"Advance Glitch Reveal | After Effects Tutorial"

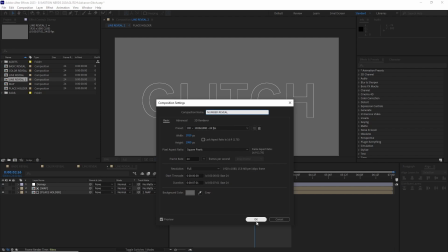I duplicated the line reveal comp and renamed it number reveal.
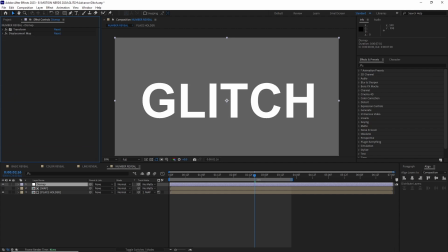I deleted the last three effects on this adjustment layer. After this, I added some random text number, which can be anything.
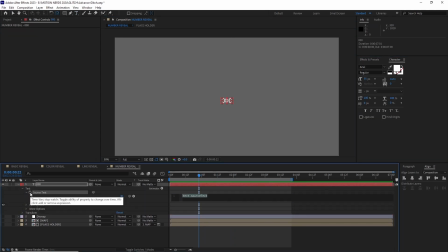I centered it out, opened up the text property, and added a random expression to it.
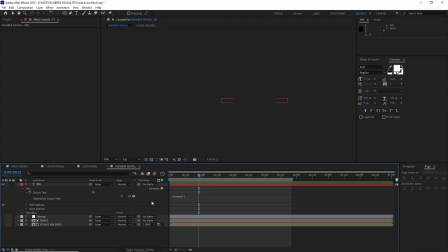This will generate these random numbers.
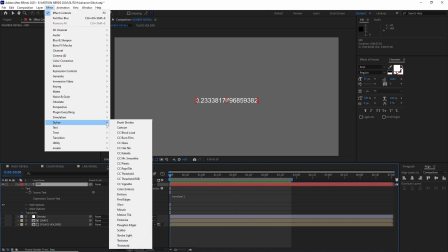After this, I went to Effect, Stylize, CC Repetile.
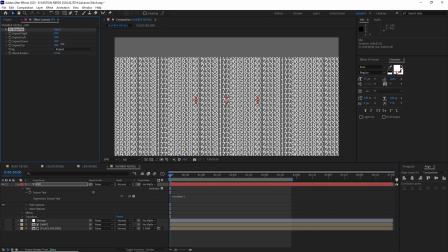I extended this layer to fill up the comp.
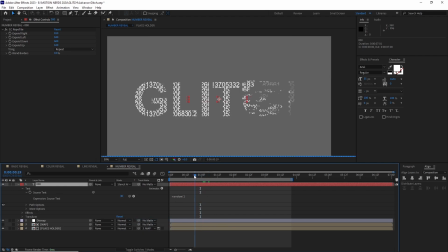I changed this layer's blending mode to Stencil Alpha, so it's only visible when there is something beneath it. Like the rest of them, I changed the displacement values a little bit, and this is our number reveal comp.
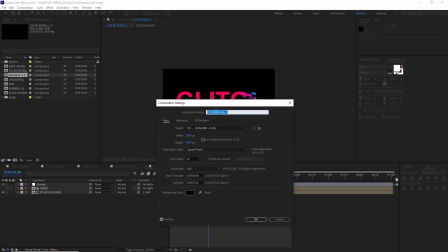Time to add some dots. I duplicated the color reveal comp again and renamed it to Dot Reveal.
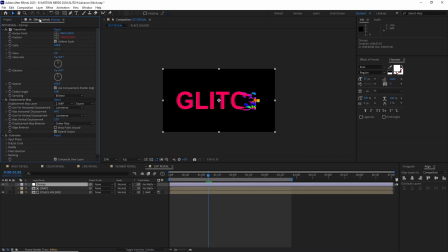I went to Effect, Simulation, CC Ball Action. I basically played with the ball size and the grid spacing till I was happy with it.
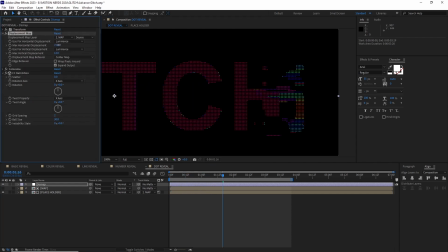Once done, again I changed the displacement value a bit to get a new look on it. At some point I thought maybe a white colored dots will look good, but in the end I end up keeping the original Colorama colors. And this is our dot reveal comp.
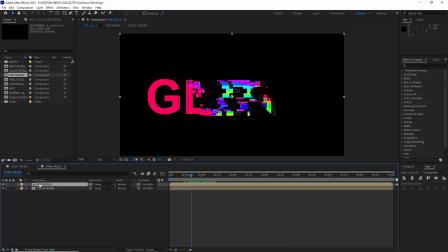I created a new final comp and dragged all the comps we made inside it.
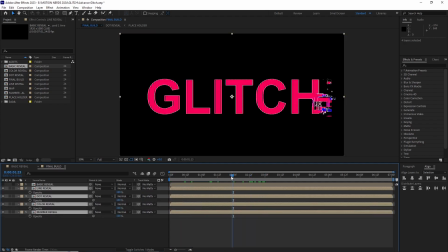Then I animated the opacity of all the comps other than the basic reveal comp from 100 to 0.
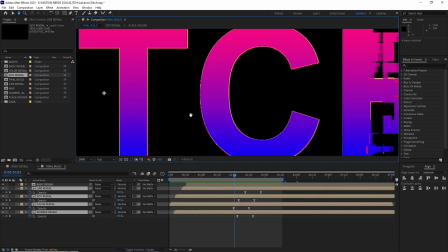I did this because we heavily modified the edges of our comps with those effects.
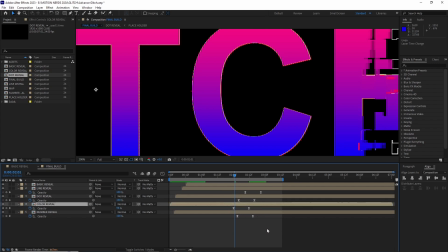And once the glitch is done revealing the final text or logo, I don't want those duplicates to poke around the edges.
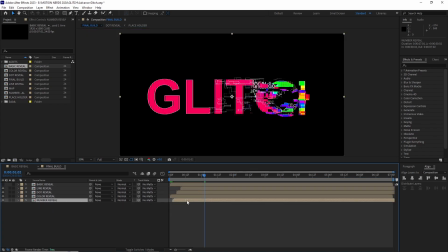After this, I started offsetting the layers in the timeline.
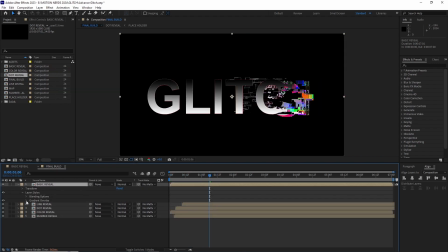At this point, I added a layer style to the basic reveal comp since it was just colored white.
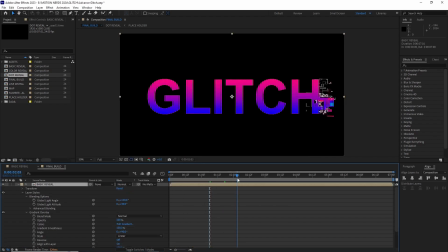This part isn't really that important. You'll probably recolor your artwork in the placeholder comp to begin with.
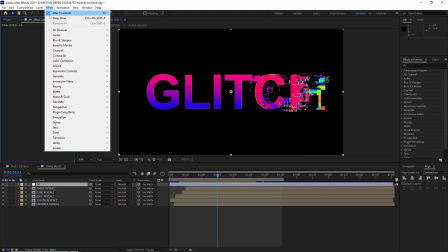After this, I added an adjustment layer, then went to Effect, plug in everything, Quick Chromatic Aberration 3.
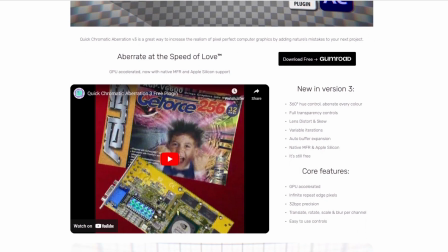Now this is a free plugin to add chromatic aberration. You can do it manually, but it will take more time and layers.
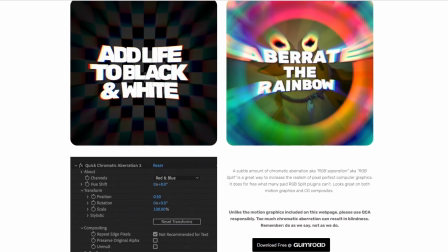This plugin do that for a fraction of time. It renders fast and it's free, so no point of not using it.
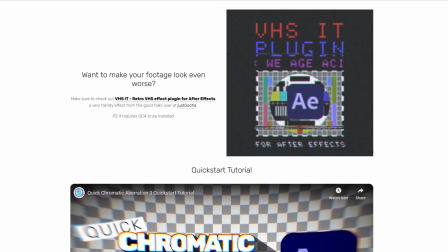I recommend it highly, and there's a link in the description for downloading it.
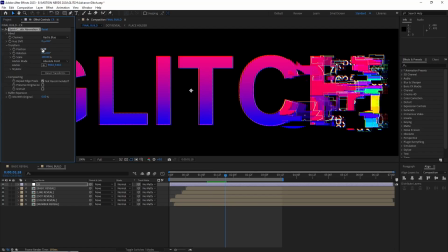I just played with its position value to add just a bit of chromatic aberration, nothing too crazy.
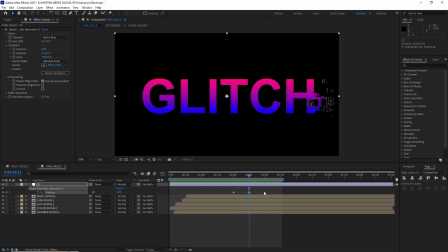I also faded this layer's opacity too in the ending.
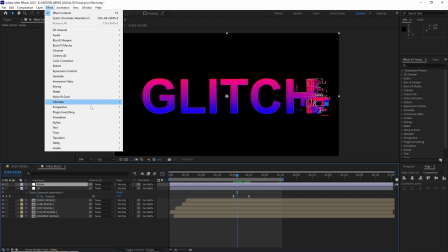I created another adjustment layer and added a glow effect where I played with its threshold,
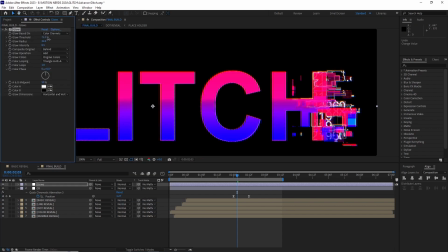radius and intensity to add a concentrated glow.
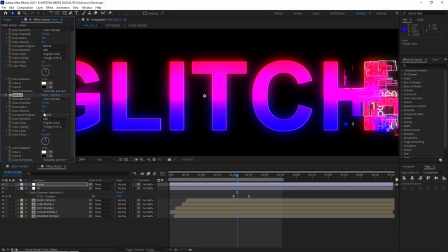After this, I duplicated it and spread it a bit so it acts more like a bloom.
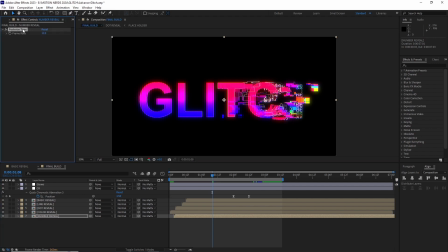For the final touches, I added the posterized time effect to different comps with different frame rates.
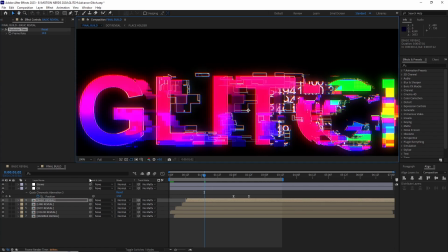This will make some comps go faster and some are slower to add to that whole glitching aesthetic.
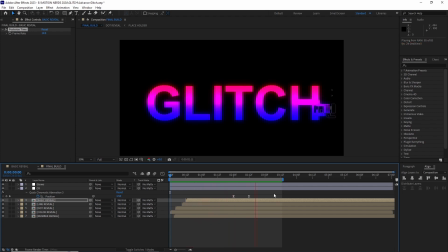And that's it. This is our final animation done. As I said, it's completely procedural effect, so you can easily change between text or logos or some other graphics. Experiment with different shapes and displacement methods to make something really cool and unique.
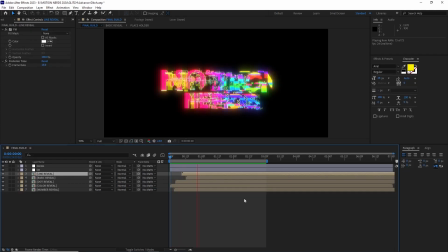I experimented with some deep glow, and I must say, deep glow is so much better than the standard After Effects glow. If you can afford it, please get it. You won't be regretting it. Don't forget, you can collect this project file from my Gumroad page.
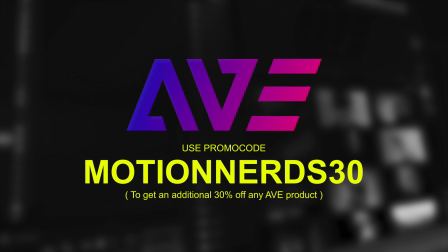Link is in the description. I want to thank AVE Tools again for the sponsorship.
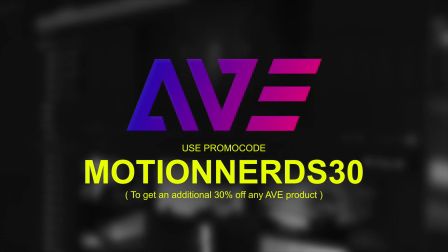Don't forget, you guys can get up to 30% off with that promo code. So make sure you get it.
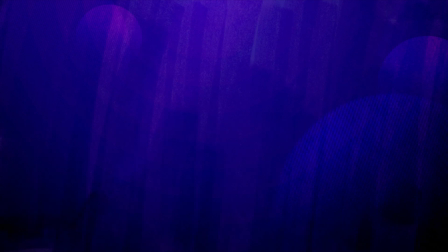As always, thank you all for watching.